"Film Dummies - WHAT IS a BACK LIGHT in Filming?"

This technique works really well, specifically if you're going for this really stylized, theatrical kind of scene, and the subject is silhouetted.
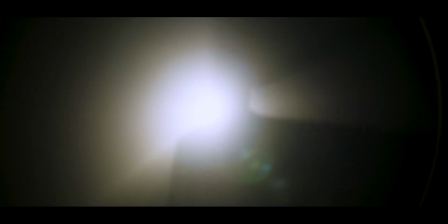But the difference here, your subject is going to move. And when the subject moves, the light coming out of that fixture in the back is going to hit the lens and create beautiful looking flares. And at the same time, it keeps switching light leaks on and off from right to left and just keeps changing and giving you these beautiful light rays that are at the same time creating those amazing looking flares. Of course, all of this look is completely enhanced by haze, which nobody likes to tell you about in the film industry, and I don't know why, because it's not a secret, which is weird,
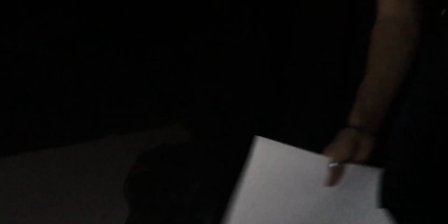but whatever. All I know is I'm going to be making an episode about it soon, so make sure to watch that. This is why I like coming to work every day. fifth and final technique that I could think about in backlighting is making your backlight act as a key light. Having your backlight as the strongest source of light in your scene gives it that sense of realism and it gives it a really natural look. And this technique does that by giving your lighting a sense of logic. Of course, it only works in certain scenarios and not everything.
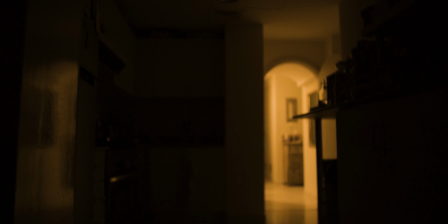But let's say, for example, you're coming down the stairs at night at like 2 a.m. in the morning wanting a drink from the fridge.
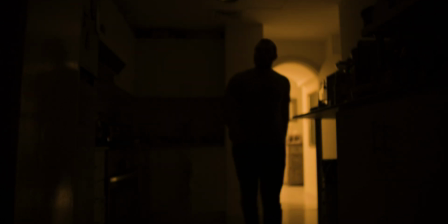Nothing is going to be lit other than upstairs. So naturally, the strongest light that you're going to have is from that staircase.
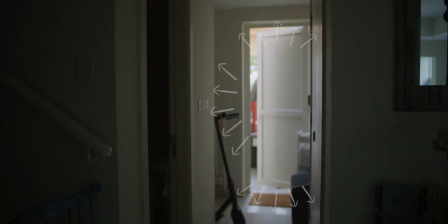And in another example, when you come back home and there's nobody in the house, you've got that light coming from the outside as you open the door in the back of your shop.
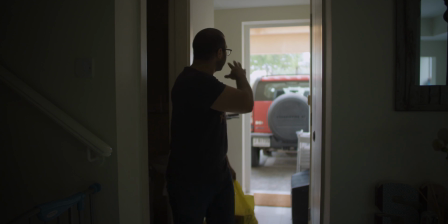And it's lighting the subject as he or she goes in from the back. Hope these examples helped. If you guys have any suggestions or ideas about how we can use backlights, please leave a comment down below. But for now, thanks for watching, and until next time, CineStuff out.